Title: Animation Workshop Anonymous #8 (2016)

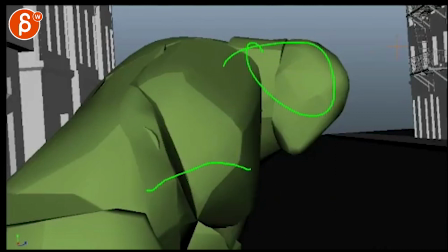733s
You still have that end framing, and you might translate forward a bit with the camera, but it would continue the momentum in this one and then turn around.
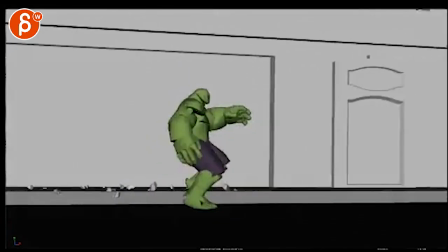743s
I think that could be interesting. That way it doesn't feel like we need to finish it in this shot. It almost feels like a bit forced.
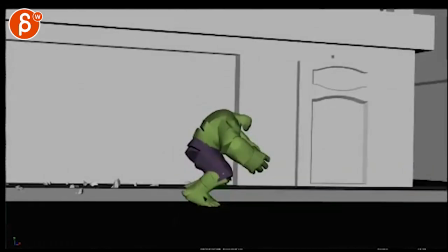749s
So you can cut an action in something like here. something like this. But again, it feels like your Translate curve just stops. So I would still work on that a bit.
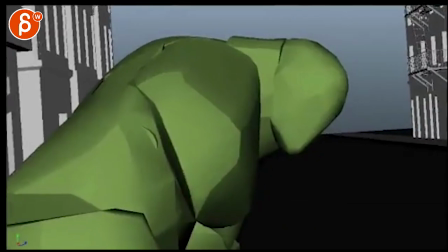763s
Yeah.
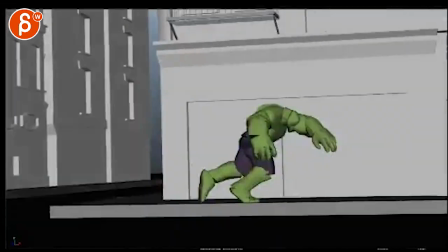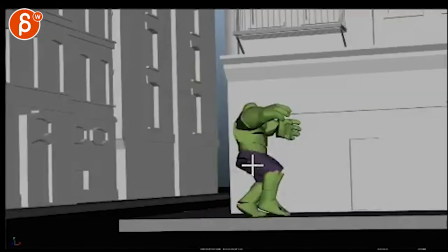770s
This is also a bit much here.
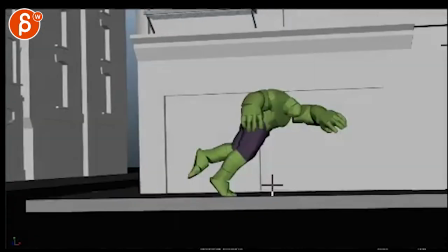774s
This feels like he's landing and purposely pushing off to crash onto this wall.
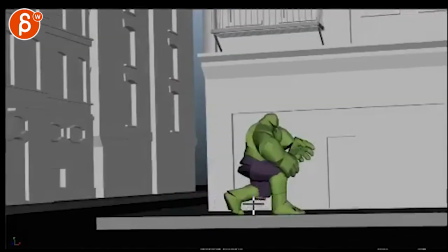781s
Mainly because if you look at the speed and then sully faster which is in real time
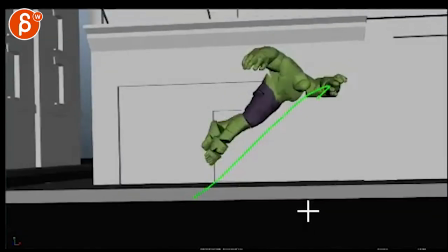790s
second extra I'm pushing off on purpose which feels a bit weird unless
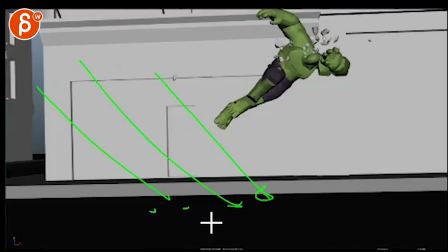798s
he's being shot at and you're saying well I gotta jump out of
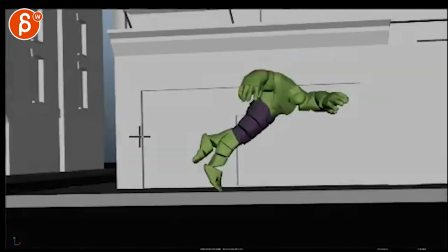802s
out of danger mode here but you know there's no shooting before so this wouldn't be as clear so I probably,
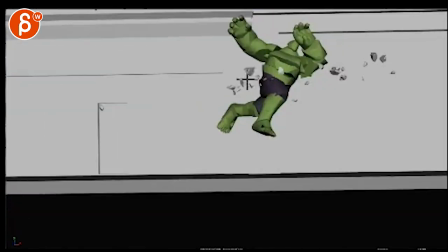808s
I like the idea of him hitting it like this
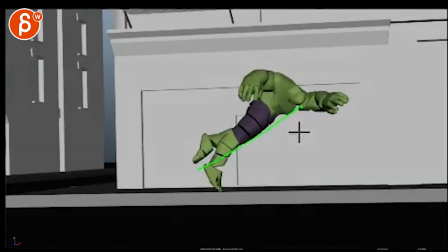812s
but maybe make this less controlled not as fast as a push off and it's more him bouncing around and being slightly out of
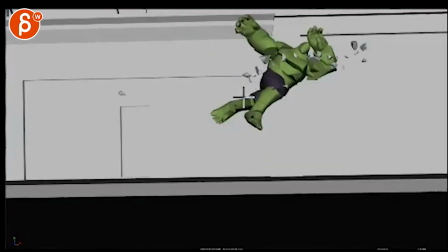819s
control this is a very controlled pose and then suddenly yet he's out of control so that's also a bit contradictory
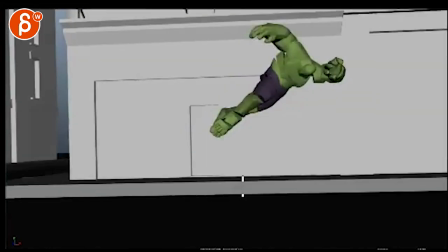825s
so I wouldn't go as fast and as far and be more out of control pose wise and to match this
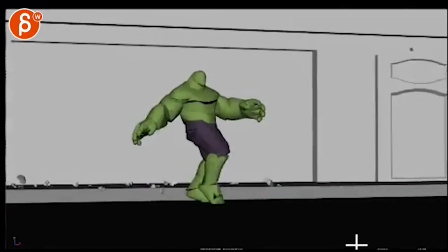832s
and that's cool it's really neat I like all the posing afterwards the steps and all that it's all really cool same hand notes
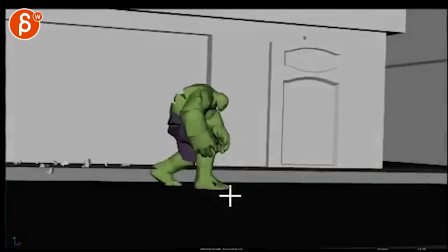843s
He also could have like a slight slide, take another step, it's here,
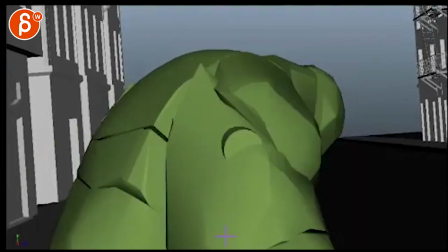855s
yeah, sliding forward, slide, turns around. Anyway, here is kind of what I have, thank you. Alright, there's an email, you can sign up, you can start whenever you want, you can submit whenever you want, you get 16 submissions, either way, a like and subscribe would be awesome. All right, thank you.